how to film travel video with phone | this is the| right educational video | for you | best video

Hello friends and welcome back to another mobile filmmaking tutorial. In this video I will show how to film a travel video with your iPhone. So I'm currently here in Landwasser Viaduct in Switzerland. There's a train coming.
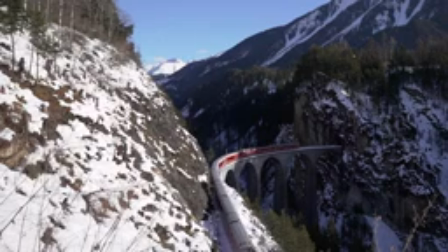109s
I don't know if you can see that train, but I'm gonna get a shot of that later.
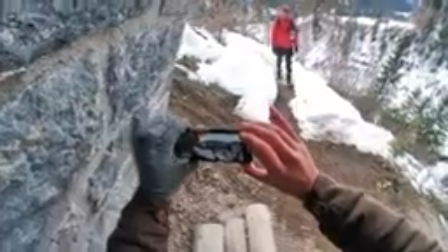116s
Before we start, first of all, why would you want to film a travel video with your iPhone?
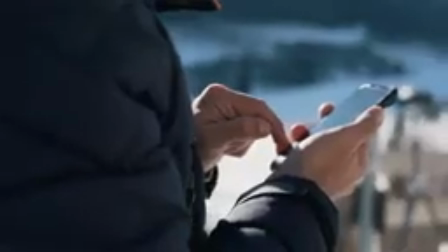121s
To be honest, it is so much more convenient since they fit in your pocket, produce high quality video, and is best suited for run and gun shooting.
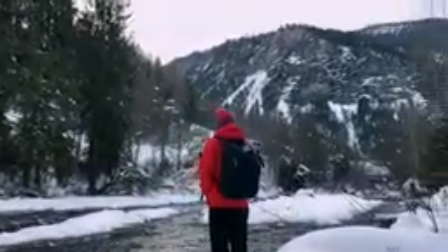129s
If you know what you're doing, you can get some really great results with your iPhone.
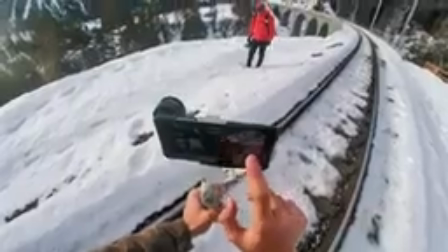135s
Additionally, it's an all-in-one system where you can film, edit, and export the video using just your smartphone.
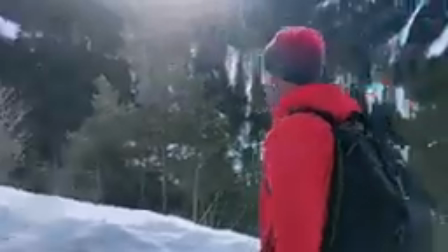142s
It's truly amazing what a smartphone can do nowadays. Keep in mind that there will be a timestamp in the video description below if you want to skip or head back to a particular part of the video. Also, if you're new to iPhone filmmaking, make sure to download my free iPhone filmmaking guide that will help you find the right tools to get started with iPhone filmmaking. So with that out of the way, let's get started. So first of all, before you even start shooting, you want to treat your iPhone like a video camera.
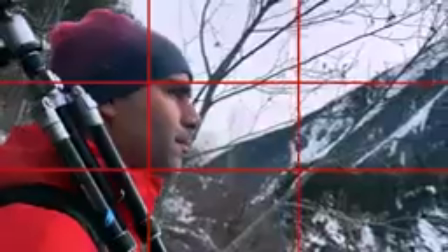170s
Really take the extra step. For example, use the guidelines to frame your subject. The rule of thirds is a great way to set your composition to create a balanced image. If you're unfamiliar with the rule of thirds, make sure to check out the how to film and edit on iPhone video.
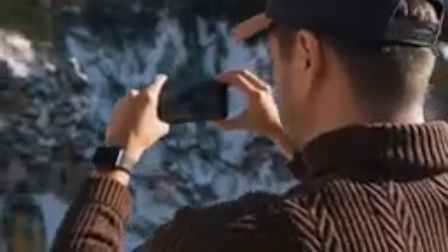185s
You also want to take the extra step to think about the shots you need. Don't just randomly film everything from eye level.
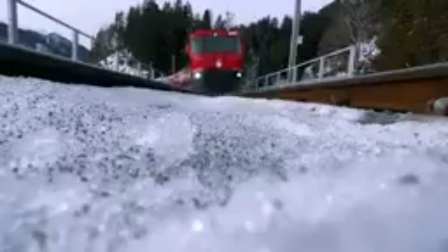192s
Really get creative and use different angles to make the shot look more interesting. Maybe even create a shot list if you're already familiar with the location you're heading. I realized that many beginners make the mistake of capturing just wide shots.
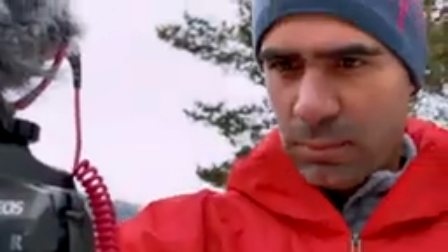206s
Get closer to your subject. This way you can create more emotion in your video. So treat your iPhone like a professional camera, shoot creatively and have an open mind to experiment with your shots. So next, we're gonna talk about gear preparation and setup. It sometimes can be challenging to know what gear to bring with you, especially if you never have been to that place before.
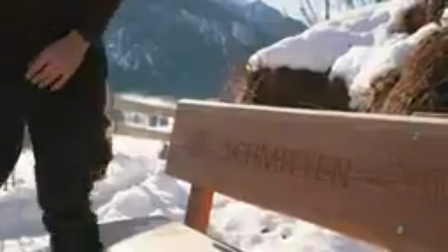228s
Luckily, with smartphone gear, you don't have that much to carry with you, but you still want to be thoughtful about what gear you want to take with you.
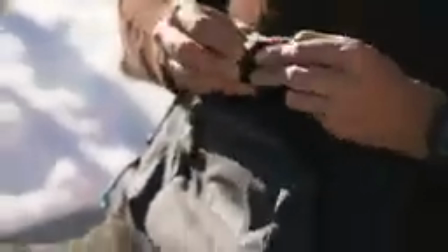236s
I also like to challenge myself to just bring a couple of accessories with me. When traveling, I like to bring the telelens and macro lens with me.
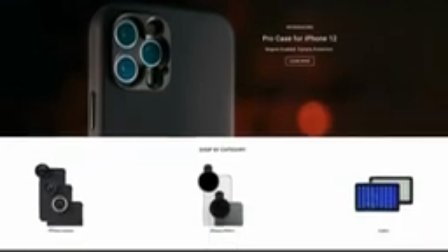244s
I got these from Sandmark, which is a brand from California, that produces high quality lenses for iPhones.
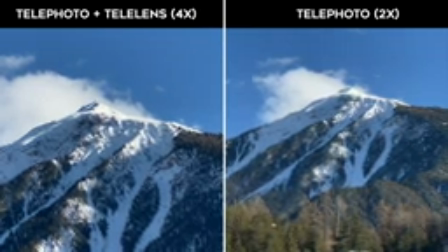250s
The telephoto lens allows me to optically zoom in four times when mounting it on the built-in telephoto lens. This can be very useful if you can't or don't want to get close to the subject. It also increases the shallow depth of field compared to the wide angle lens.
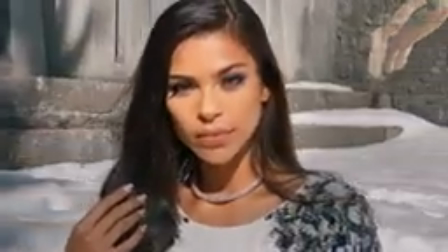265s
I like using this lens to film subjects' faces and doing like a portrait video where the subject stands still,
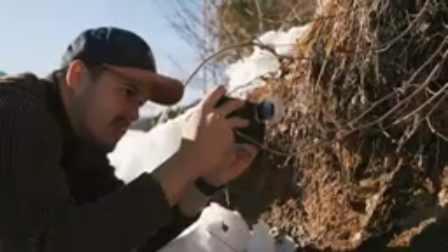273s
creating a slight camera movement. The macro lens allows you to shoot in a unique perspective.
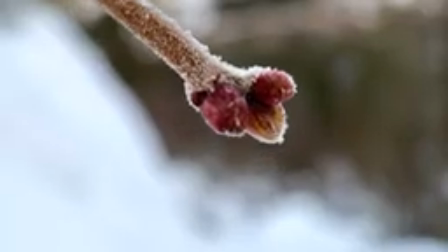278s
You can create detailed shots, which people normally wouldn't notice. I like using this lens to capture the subject's eye or to get extreme closeups of plants. Another tool I brought with me that you're certainly familiar with is the smartphone gimbal.
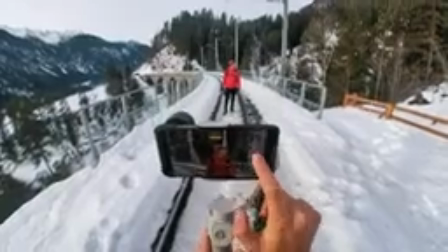295s
This is the DJI OM4 that allows me to get steadier shots and create unique camera movements.
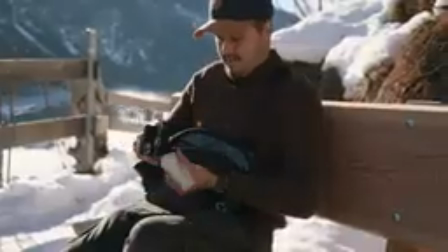301s
I especially like the magnetic clamp, since it's convenient to set up the camera quickly and is compatible with a
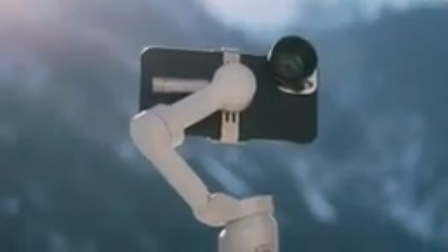308s
lens mount on your iPhone since you can add counterweights to the gimbal as well. I can also charge my iPhone if I don't have enough battery since shooting video can drain it quickly.
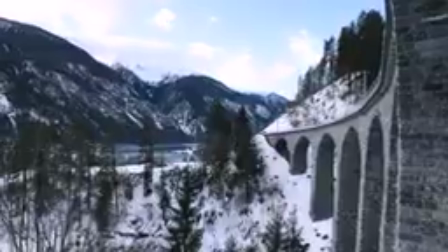318s
I like using the gimbal to get different moving shots, but also create time lapses since it has a tripod. There are certainly times where I wish I had brought that gear with me to create the shot I needed. A lot of times in filmmaking, it's about solving a problem. Try to figure out how to create the shots with what you have.